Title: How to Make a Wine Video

Hey everybody how you doing? You know I've been pretty busy as of late so I've been having a hard time keeping up with the pace of my videos. I figured maybe while I'm working here what I could do today is show you a video on how I shoot my videos.
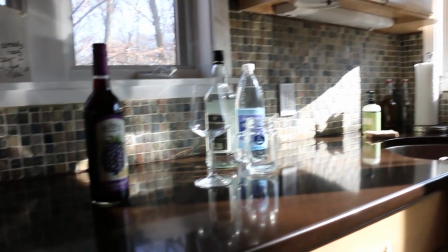(0:15)
It's cold outside in the wintertime it's really hard to shoot outside which is why I've chosen to shoot here in the kitchen.
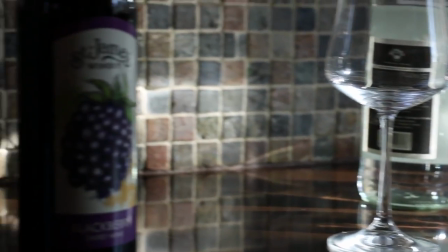(0:23)
Look at the beautiful light the way it comes through all that glass. And I'm shooting a video for Tom Deschere. He's an importer here in Pennsylvania that I've been working with and I do some video advertisements for his products. Blackberry wine from St. James Winery. At one point in time I used to do the tastings on camera and talk about the wines but we found that that was just not working for today's video viewers. Most people don't listen to sound anymore especially if it's on social media like Facebook. They'll leave the sound down and just kind of scroll past.
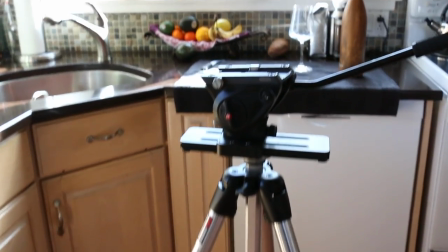(0:55)
So it has to grab their attention without any sound or without any talking in it. So this here is my tripod. This is what I use for almost every video shoot that I've ever done.
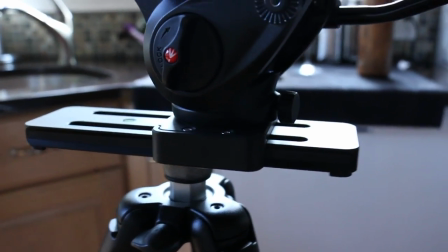(1:03)
And it's got two features that are really important to shooting pretty videos. One of them is a slider.
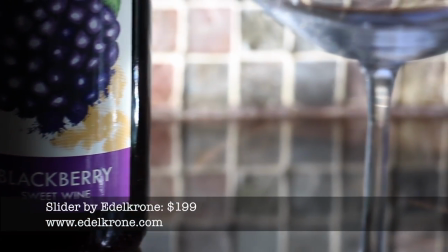(1:10)
This is a really cool video slider that allows for some really cool cinematic effects.
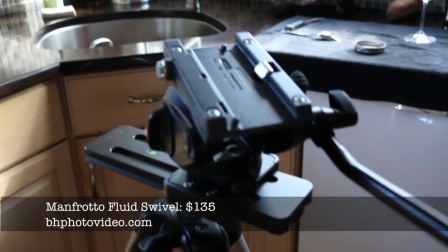(1:19)
And then we have a fluid head here.
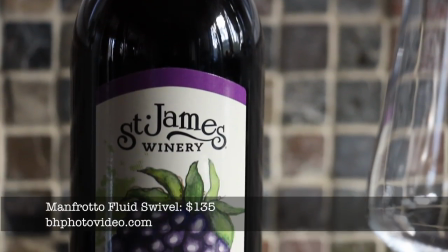(1:21)
This is a fluid swivel head and it's got a really nice fluid action to it so that I can do like real slow pans on the camera.
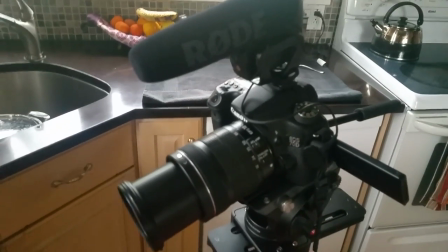(1:29)
I just want to show you my gear real quick since I can't take a picture of my camera with the camera using my cell phone.
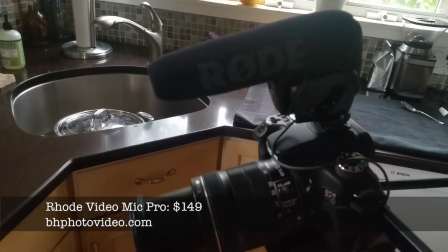(1:36)
So right here this is a boom mic very cheap $99 that's what I use when I'm interviewing people or I want to just
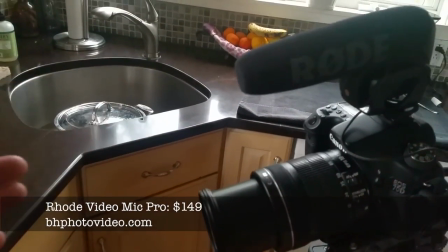(1:42)
interview a subject or get some sounds that are like directly in front of the microphone otherwise I'll use a lavalier that clips onto a person's lapel.
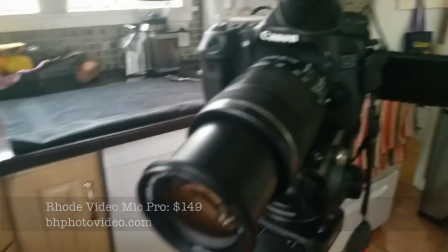(1:49)
And this camera here, this is my workhorse, man. This has been with me all over the world.
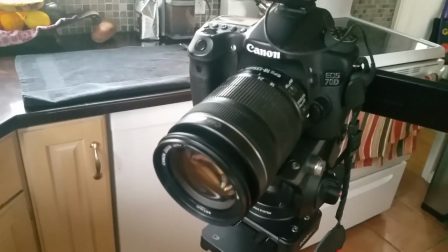(1:55)
This is a Canon 70D. A couple years ago, I paid, I think, $1,400 for it.
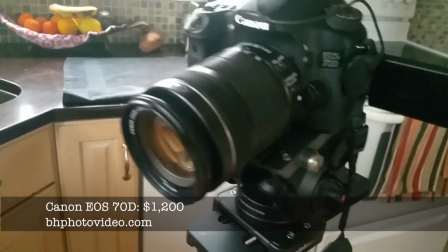(2:02)
And I've used one lens and this one only for every shoot that I've ever done.
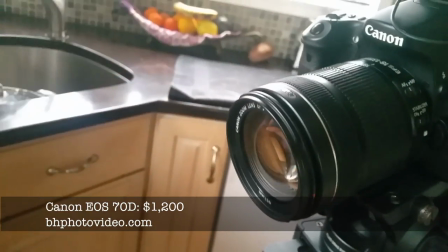(2:08)
This is an 18-135mm lens.
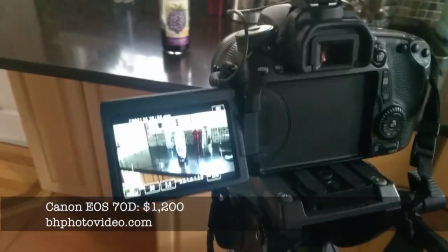(2:12)
And the reason why I love this camera so much is because it has an autofocus feature on it.
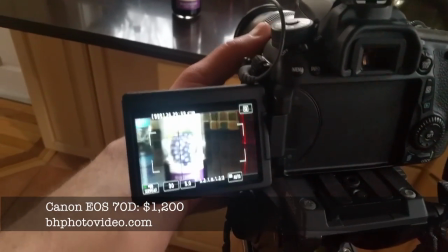(2:18)
You don't find that very often on these high-end SLRs, so when you're shooting video,
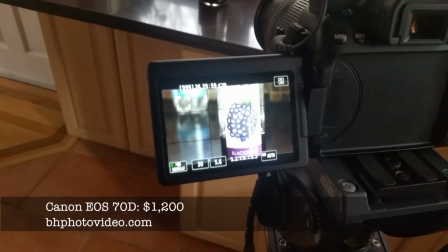(2:22)
I can tap on the screen here and change the focus of the subject.
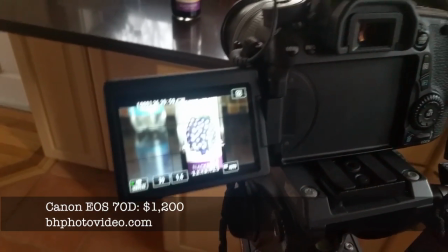(2:29)
This also tracks faces, which is awesome because when I'm shooting by myself,
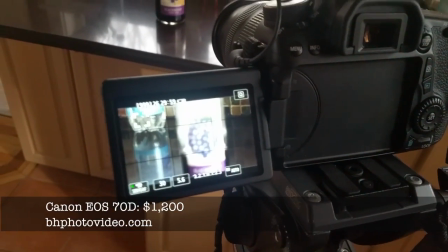(2:34)
I need to make sure that the footage is in focus. Now that you've seen my equipment, it's time to start shooting some videos about why. Let's do it.
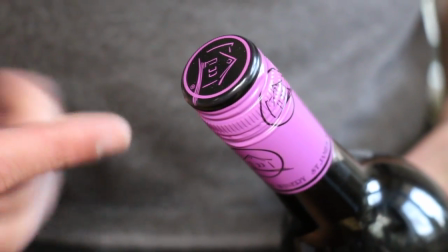(2:44)
And it's always really important with a screw cap to show people that it's a screw cap because in the wine world, consumers are attracted to that.
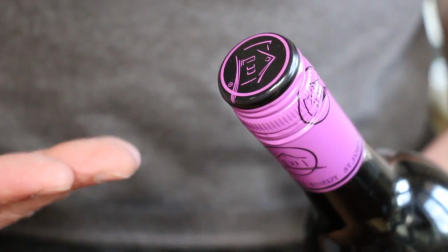(2:52)
That lets people know that this is a simple wine that's easy to appreciate. And it's equally important to show people the wine being poured because they want to see the color of the wine. So let's do that.
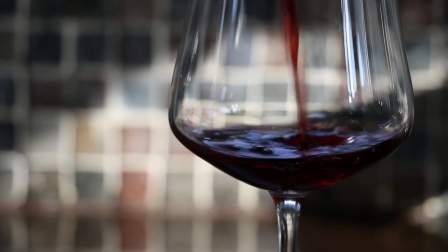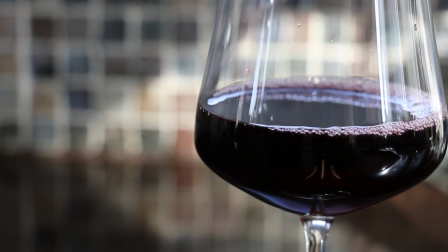(3:12)
You may notice in a lot of my shots that I leave a lot of space off to the side.
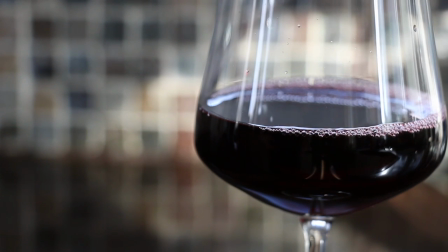(3:17)
That's because we're using a lot of text in the video, stuff that people can easily read without having to turn the volume up.
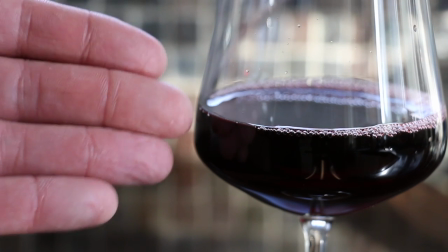(3:24)
So I make sure that when I do my shoots I always leave a little margin on the side. It's always a good idea to get lots of different types of shots just to keep it pleasing to the eye so that people don't become fatigued watching the video.
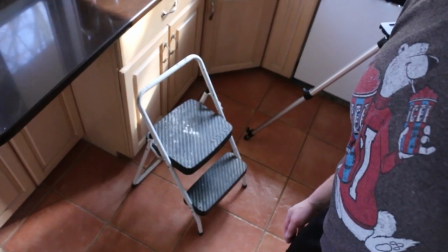(3:36)
So I'm going to climb up on this little step stool now and I'm going to get some shots from the top of the glass.
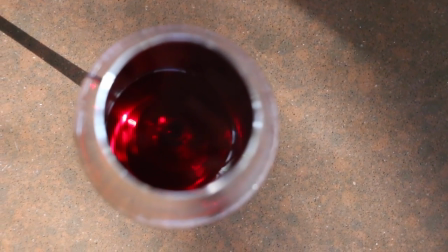(3:43)
See that with the sunlight now, I'm getting that beautiful color in the glass. This is a nice shot right here, I like this.
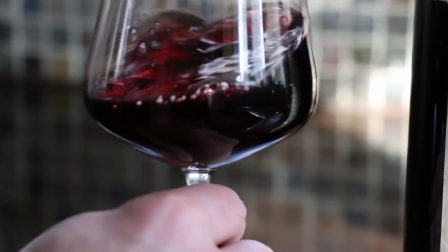(3:50)
So I want to make sure that there's a couple seconds of the back label. I always try to make sure that I get a little swirling action in here because it makes it feel a little bit more humid. So that piece of the video is explaining and kind of introducing the wine. But with sweet wines like this, a lot of people like to dabble and mess around with drinks.